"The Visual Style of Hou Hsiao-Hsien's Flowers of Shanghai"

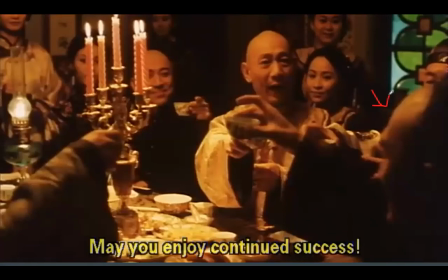(12:09)
Um, but then again, the viewer's eye is sort of drawn to the drinking, is sort of drawn to the toast that they're having for Tony for Master Wang. Um, and again, you can see Ho is really crowding these frames again with his characters, um,
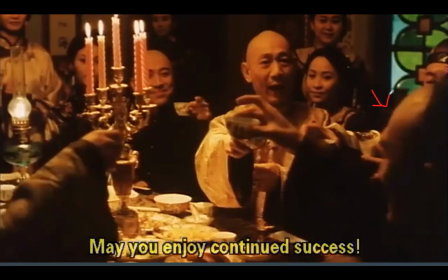(12:28)
making the viewer's eyes wander and placing more of the ancillary characters to the viewer's attention and focus.
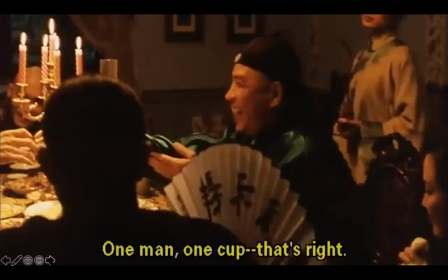(12:40)
So interestingly, there's a cut to black, and then he sort of cuts to the other side of the table, and then Ho sort of pans the camera to the right, slash dollies. And again, we see this emphasis and on these ancillary characters that are playing these games or talking gossip.
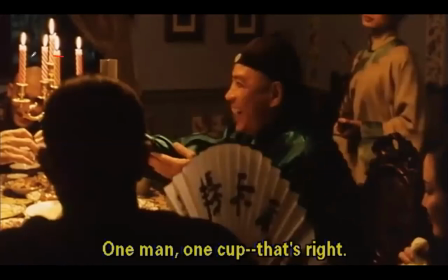(12:59)
And again, Master Wang is not given a lot of space here. Uh, in fact, he's even being obscured by these by these candles. Um, Again, we're seeing this dominant, consistent strategy of displacing the viewer's attention onto these sort of more superficial ancillary activities.
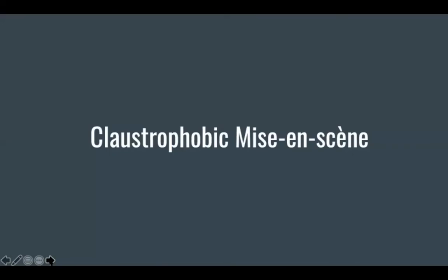(13:24)
Okay, so the next thing I want to touch on is the way that Ho incorporates mise-en-scène. Given the opulence of the flower houses, Ho shows a demonstrated interest in trapping the characters with specific configurations of the mise-en-scène.
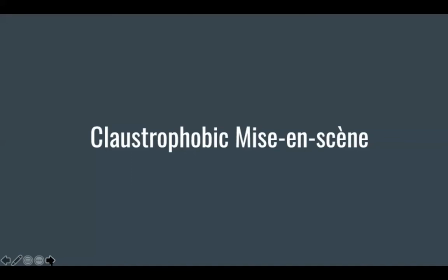(13:39)
And where and how these characters move within these constructed spaces. This is especially obvious when there are only two characters in the shot. In fact, even if a bit of negative space becomes available, Ho responds by moving the camera so as to allow maximum congestion in the frame.
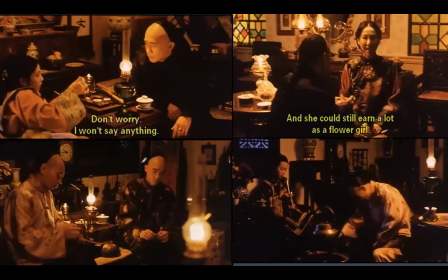(13:56)
So here's a few examples I kind of want to lay out. So as we can see in this first, on the top left, we can see Master Wang with Jade, and they're sort of sitting down. And you can sort of see, the various furniture around them.
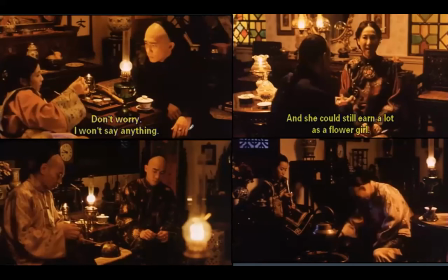(14:15)
It really feels like they're trapped. Um, and moving to the next example, we can see this conversation that's happening about Master Luo buying Emerald's freedom, and interestingly, again, you see how
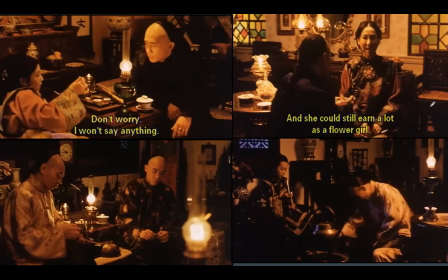(14:35)
Ho places the table and these various elements of the mise-en-scène, making it feel very claustrophobic. And what's very interesting is that the context of their conversation is about Emerald's freedom. So really, there's this interesting, very tightly woven content and form happening there.
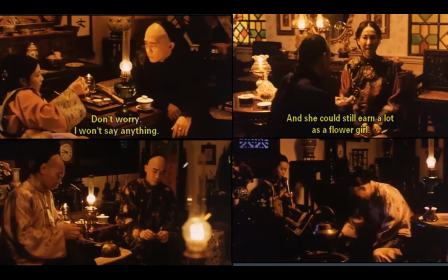(14:56)
And again, here we can see more sort of crowding of the mise en scène. Here he's doing a little bit with depth, where you have the lamp, and then you have some more of the more lamp and more of the furniture,
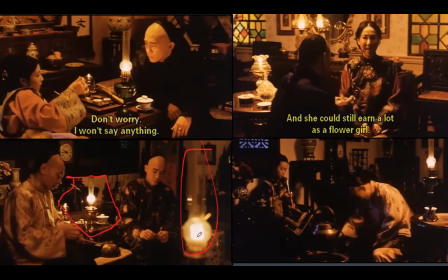(15:12)
and you really just feel like they're sort of cramped in the space. And then we have another shot on the left here. Again, we see these characters being flanked by the table right here, the teapot.
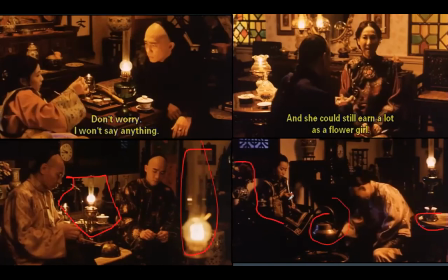(15:26)
Uh, Yes, all these different elements. There's really not a lot of room for them to move, making it feel very claustrophobic. Um, and something else to consider is the top two shots are kind of or more closer medium shots,
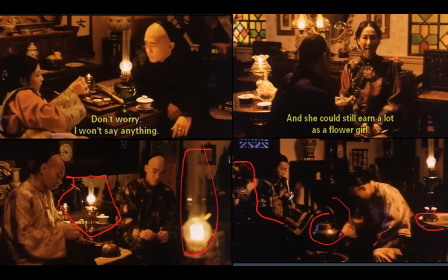(15:43)
and then the bottom two are a little wider. But we see a very similar strategy of sort of congesting and packing the frame with just these elements of mise en scène that are opulent but also quite restrictive for the character's movement.
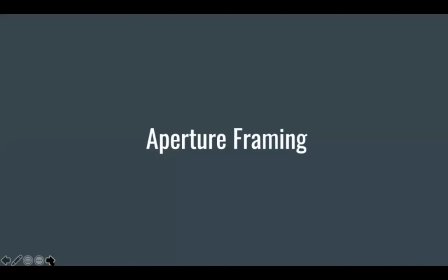(16:01)
Okay. So, following his interest in emphasizing the congested lives of the dynastic elite and the flower girls, Ho does incorporates a lot of aperture framing.